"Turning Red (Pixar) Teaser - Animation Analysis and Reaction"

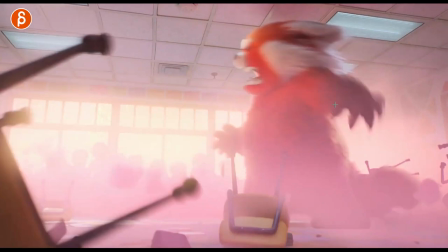[23:47]
nice little quick change here look at that so you got your clean silhouette on the fingers
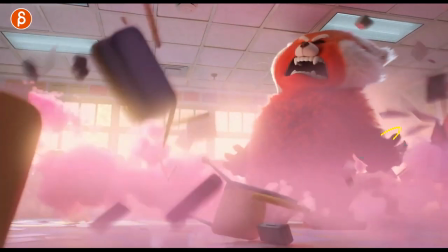[23:55]
that's something else you have to think about in terms of blur not enough blur right so you have a clean silhouette and the moment you start moving fast the blur is going to hide a lot of
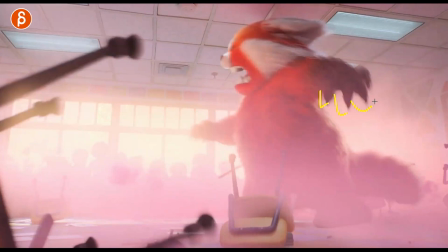[24:04]
stuff so if you have i mean you know i don't know yet if you want to animate you don't know the lighting conditions here but that the darkness and the light is going to help you with the silhouette it's going to be trickier and something that's like blown out there but the reason
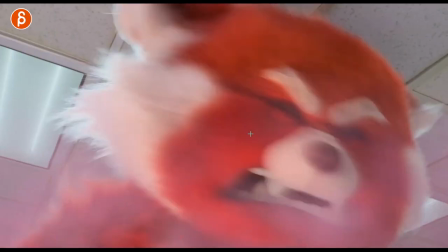[24:18]
why i mentioned blur is because sometimes you know we animate things we don't have blur in the in the render and we do have i mean at island
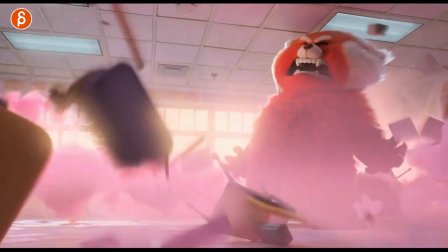[24:24]
we have a blast with blur but the thing is you have to consider that it's not moving so there's no blur it's going to be
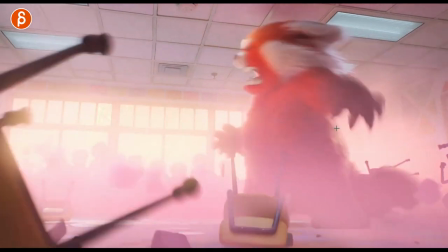[24:30]
all clean and the moment you move something really fast be mindful that the blur might potentially hide your posing so every
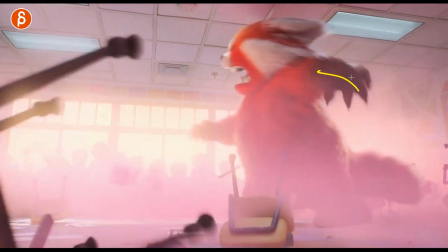[24:38]
now and then you might have to do something where you want to see more of it so you slow down things on purpose so that the blur gets lessened so we can read either facial shapes or you know finger shapes now that this is happening here we're talking about that in general
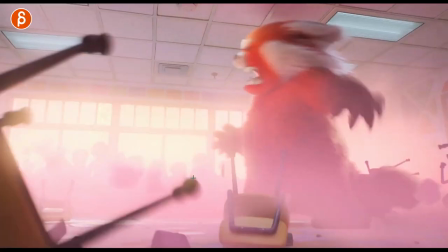[24:54]
so good though again you got the high frequency or the quick moves not high frequency
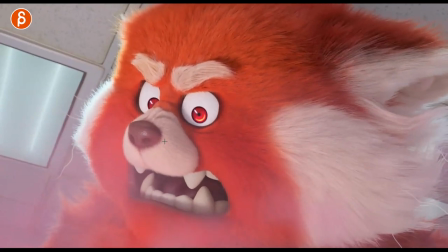[24:59]
but the really quick dirty moves especially in the eyes you can have a quick move with a
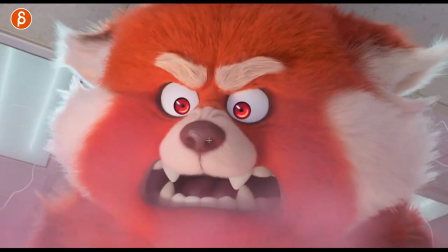[25:05]
little bit of ease into that that's great and then you got the squashiness of that face
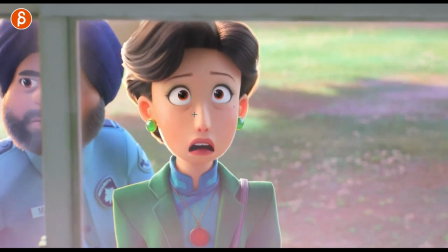[25:13]
it's classic take anticipate and then whoop right go down first shoulders up into a stretch this goes down he's not seeing it
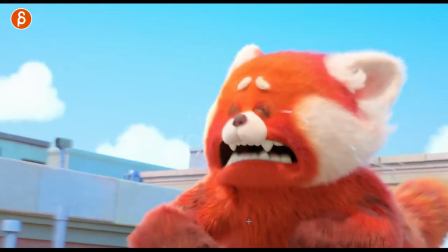[25:27]
all right so cute
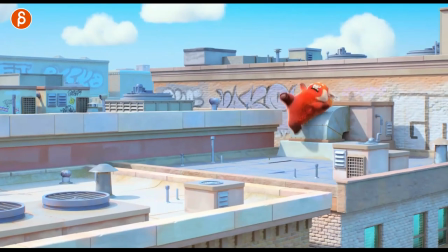[25:33]
let me just go back here just quickly even this here though i didn't like really yes even this here imagine all right i want to show weight
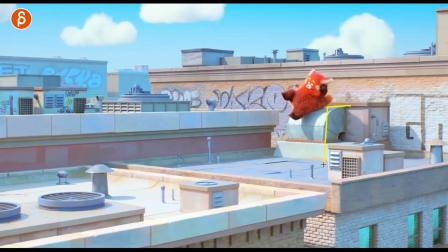[25:42]
and body mechanics okay well have something that's elevated and the character maybe slips down less in control so you can have fun with crazy poses like this
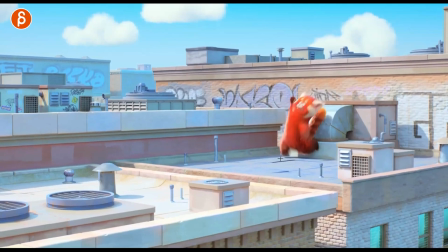[25:52]
expressions then you got the complications of that compression so this
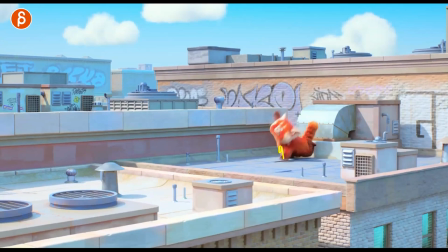[25:56]
foot can't go further down so it's going to have a push and a roll effect of this in terms of mechanics and you can see that it lands like this and then it lands like that so you have the contrast of this again this is because of this leg here,
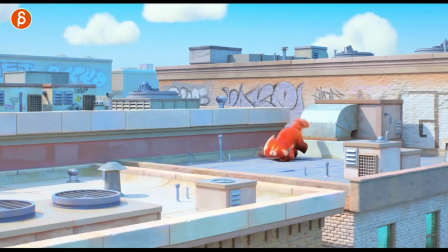[26:12]
but then it has to continue, because now that arm is going to stop the fall, going to push the body up, turn into that.
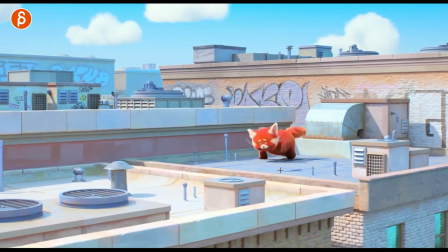[26:19]
There's really nice complexity, and this is super, super short. Obviously, you can make this longer. For an assignment, this would be too short.
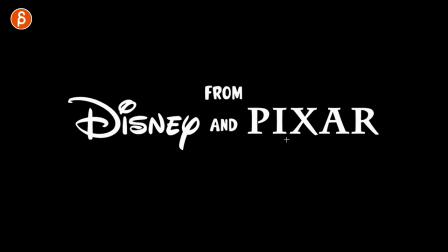[26:25]
Let me just play this. Let's see. Yeah, it's a bit short. You would make this a bit longer, but I just like the idea of the elevation to this,
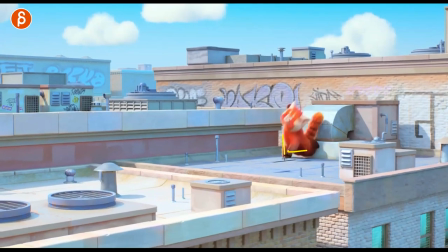[26:32]
and because you are in asymmetry in terms of the land, it's going to really complicate the mechanics there.
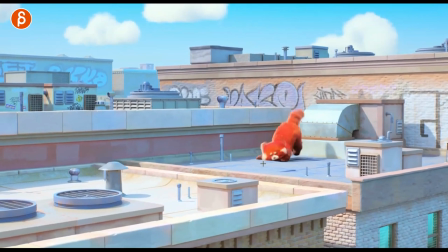[26:39]
and actually if you do this you want to make an extra complication make it a creature right this point gets into more creature mechanics and posing
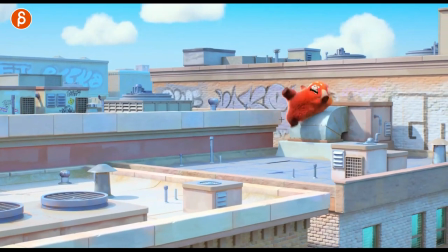[26:47]
not here but again i'm thinking in terms of of students right they want to do something more complicated don't make this a human make this an animal
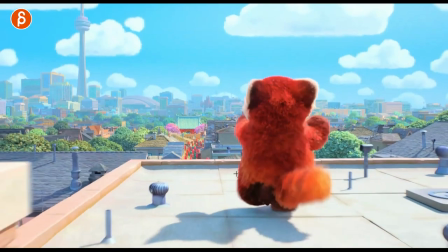[26:55]
so you have to deal with a tail and so on and so on there are always great ways to you know make your shots more complex to challenge yourself i just have to go things to get
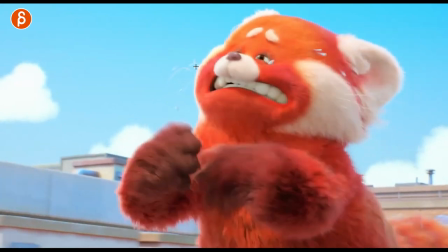[27:05]
nice asymmetrical shame but I like this I like all that come on it's great
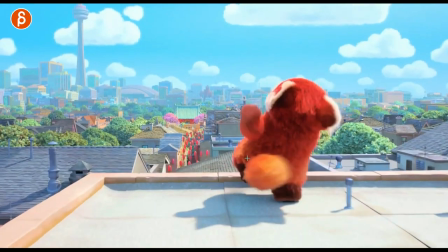[27:10]
even this here you got the contrast of run
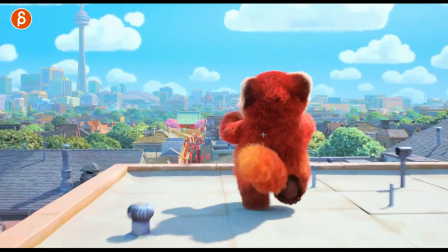[27:15]
I love how the arms go side to side so cute but then you got that as your anticipation
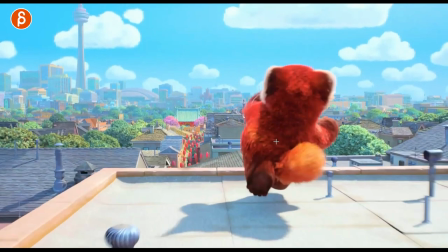[27:19]
for the jump because you can't really anticipate backwards with it straight
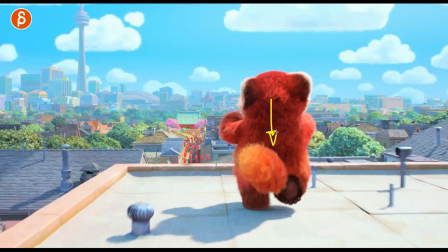[27:24]
to camera so your line of action change is not going to be as pronounced if you go straight to camera but
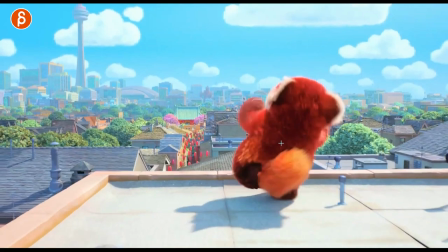[27:29]
now by going sideways it's a nice contrast and it tells us this way and then this way
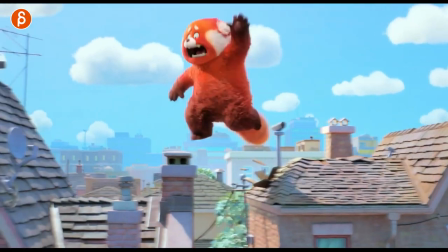[27:36]
Growing up, talk about this here, old moly.
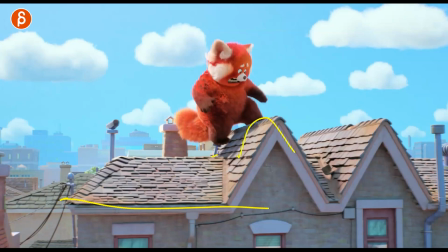[27:42]
So again, body mechanics, what would be more interesting than a flat surface? Well, he got elevation change, he got a gap, so someone has to jump.
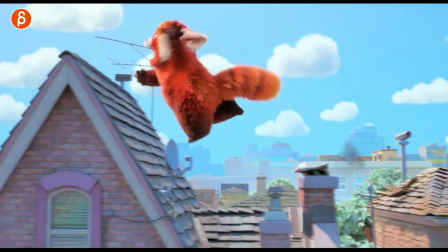[27:52]
Again, elevation change with this. There's no clear landing on this.
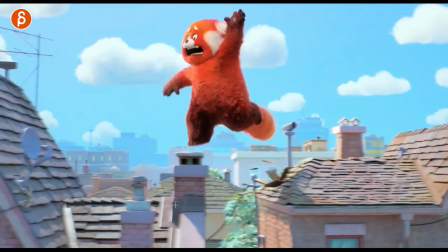[27:57]
So this is a great example of really nice, complicated body mechanics. Also, point it this way.
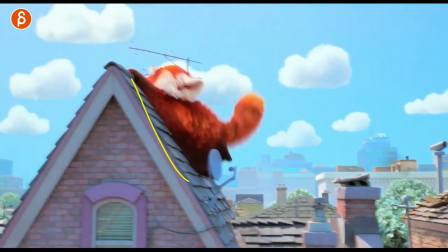[28:03]
Okay, so there is a 180 turn of a character. And how long is the shot? Ready, and just long enough. It's not too short, not too long, but this is great.
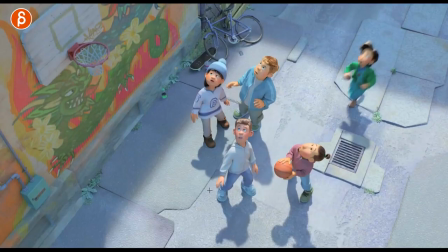[28:16]
A little similar. It's a great example for any student watching this going, well, I can do biomechanics.
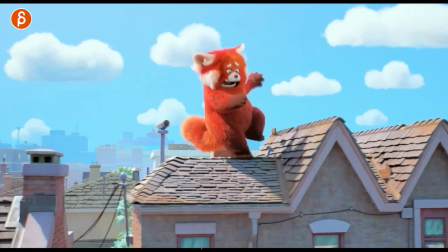[28:22]
I want to do something more complicated. There you go. It's like pan travel, not that much pan, just the travel with the camera.
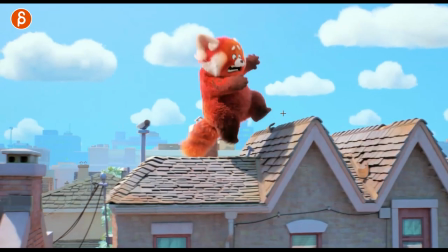[28:30]
It just makes this more like a character that it's struggling to go from A
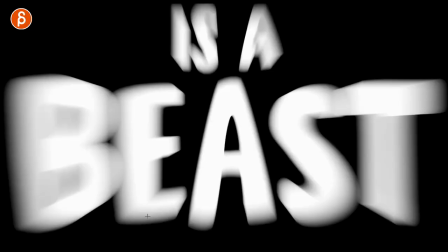[28:35]
to B. It just takes it out of the exercise realm and also love the detail.
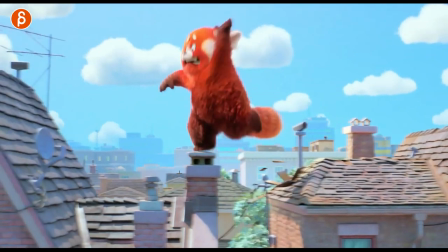[28:40]
There's going to be weight. It's going to influence all of this. Breaking. Breaking. Be fun to animate.
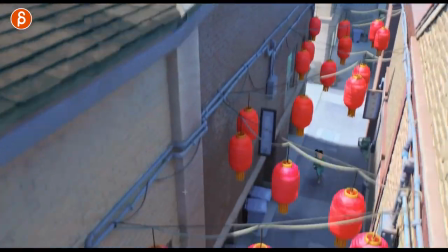[28:47]
Come on. It's great. I love this. It's a beast. The mom there.
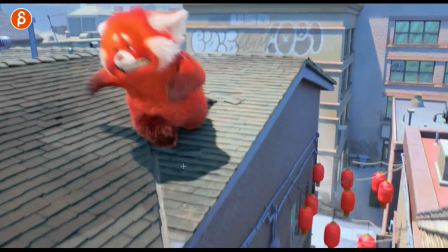[28:53]
Again, a little detail. Compression.
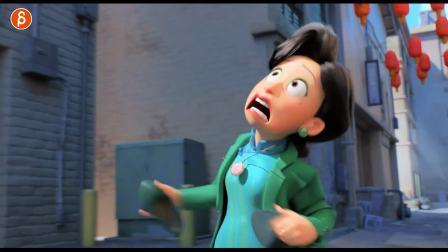[28:57]
Nice. I hope that expression changed. Again, leaning over for contrast into more determined.
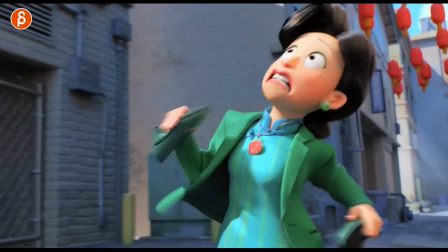[29:04]
So you're going to lean forward. I mean, it would be kind of fun to be in this lean and still have that face in there.
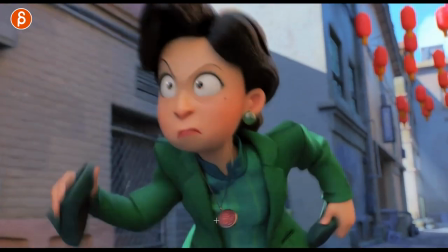[29:11]
But it's nice. It's a nice contrast. She's still holding on to her purse.
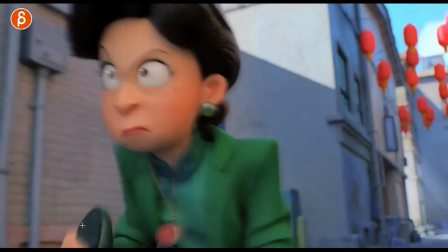[29:16]
What is this? A shoe. She's holding on to her shoe. Nice.
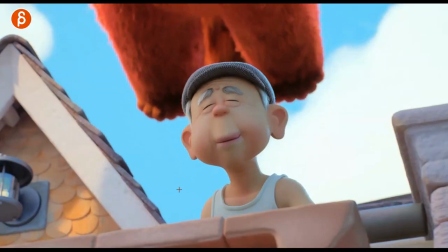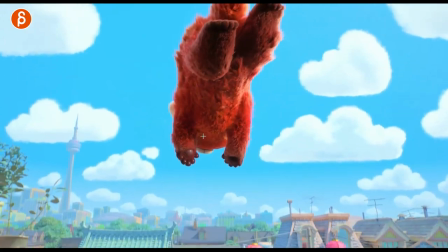[29:26]
Nice. Nice simulation of the fur.
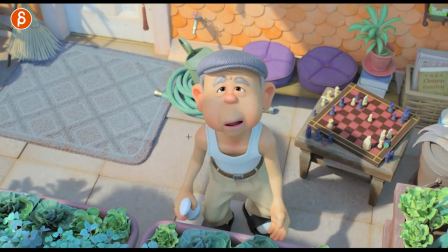[29:31]
So great. Love the colors. Love the colors in this.
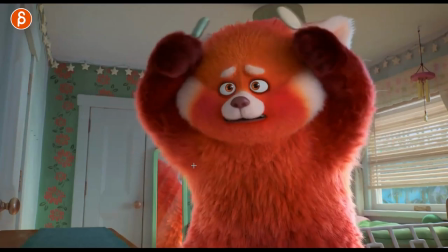[29:38]
bam there you go title turning red oh yes i saw this here i'm looking
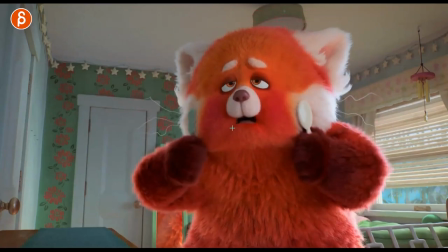[29:43]
at there was a great moment of a flutter of the eyelids this here i love that not
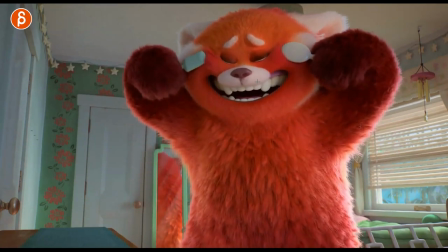[29:49]
quite the blink just feeling more comfortable with the slight flutter but
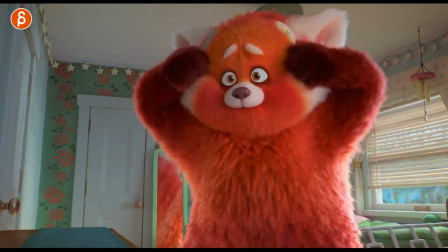[29:54]
they are so good of course interaction this is tricky
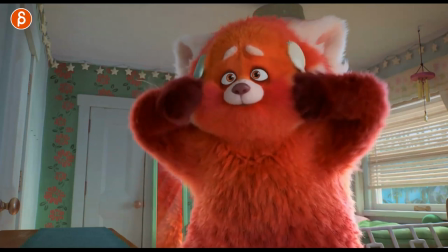[29:59]
of course a lot of rigs, you know, will potentially not have that much, well, I'm not going to talk about fur,
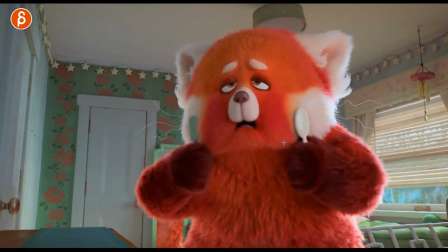[30:05]
but just in terms of shape control to really push all of this in the direction of an object pushing against the face,
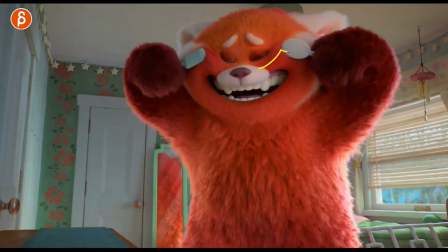[30:12]
but it's always fun to see. You can see all the stretching here. So good.
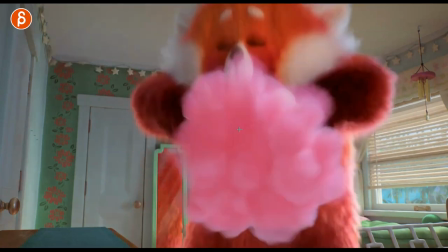[30:19]
And I want to go through this frame by frame just to see what happens first. All right.
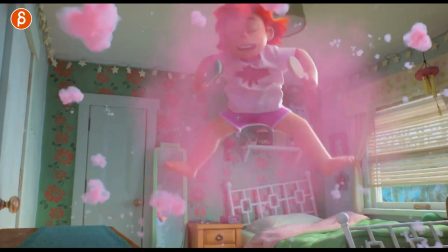[30:23]
So one frame pop there into her, but you still got the upwards move.
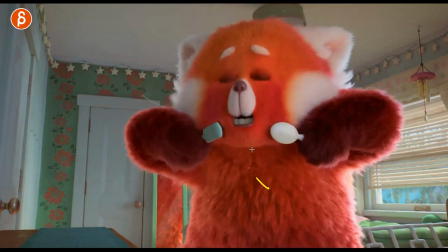[30:29]
So anybody doing this, right? Let's pretend you have this. This is your assignment. You got the creature up and then revealing the human. I like that. The continuation of this. This is going to be my arrow. All right, here.
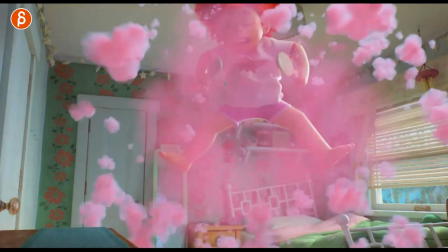[30:41]
The upwards movement of the creature continues in the human. Now, you might say, yeah, of course.
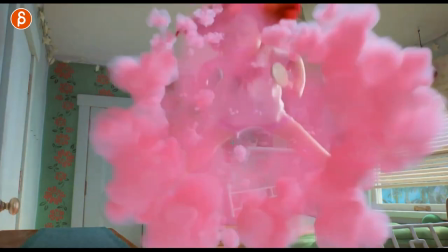[30:46]
But I've seen enough student work where that, again, might be overlooked.
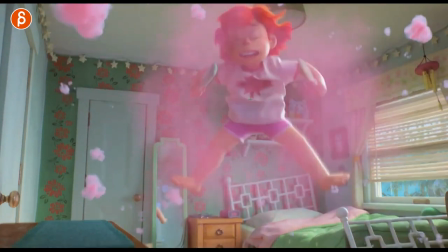[30:51]
You got a really nice hang time. And then the drop. It's nice.
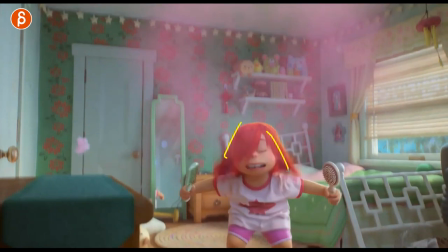[30:56]
With the delay on the hair, the drag overlap. I love this shape here. Boing. Just enough of a bounce.
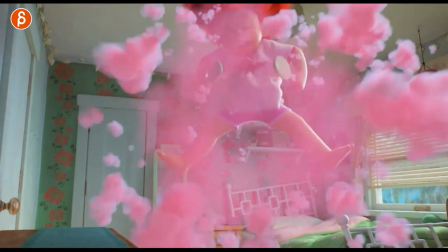[31:02]
But not too soft. It's just spring enough.
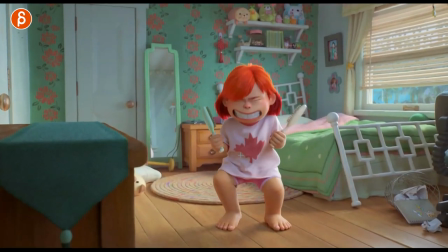[31:07]
It's really nice. And a slight change there, right? That's a pose.
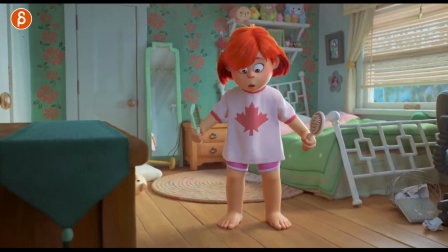[31:12]
Now look at the arms and hands. And into this. That slight change. Again, this is all stuff that people might not do.
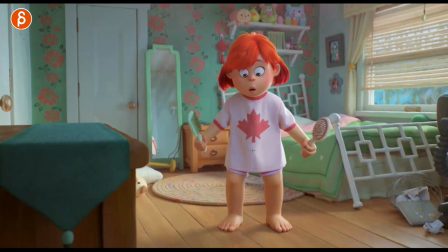[31:20]
You might just go land and then look down. And that's it. But it's nice to have a little bit of a upwards move of the root. It's almost like she's going up and maybe back a bit to see better. See, oh, have I changed? I just really like that. Slight rotation in the wrist as well for contrast.
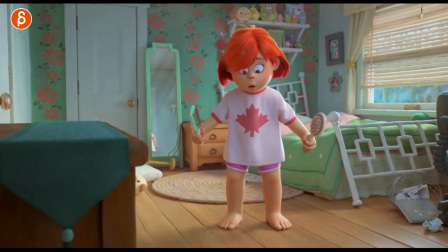[31:40]
Again, so it's not just a simple one axis route up. It's a little bit of a translate over this way.
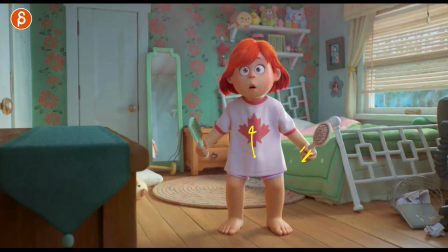[31:48]
Just enough. And again, you don't want to keep your wrist stiff. So there's a little bit of a change in there. It's just enough nice detail there. Now, picky hat on, say that if you push up, right?
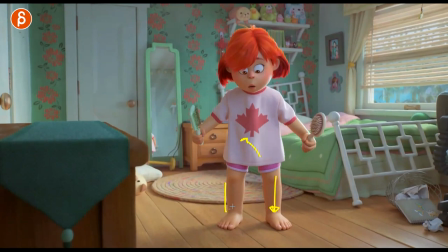[32:02]
So the compression is on the feet.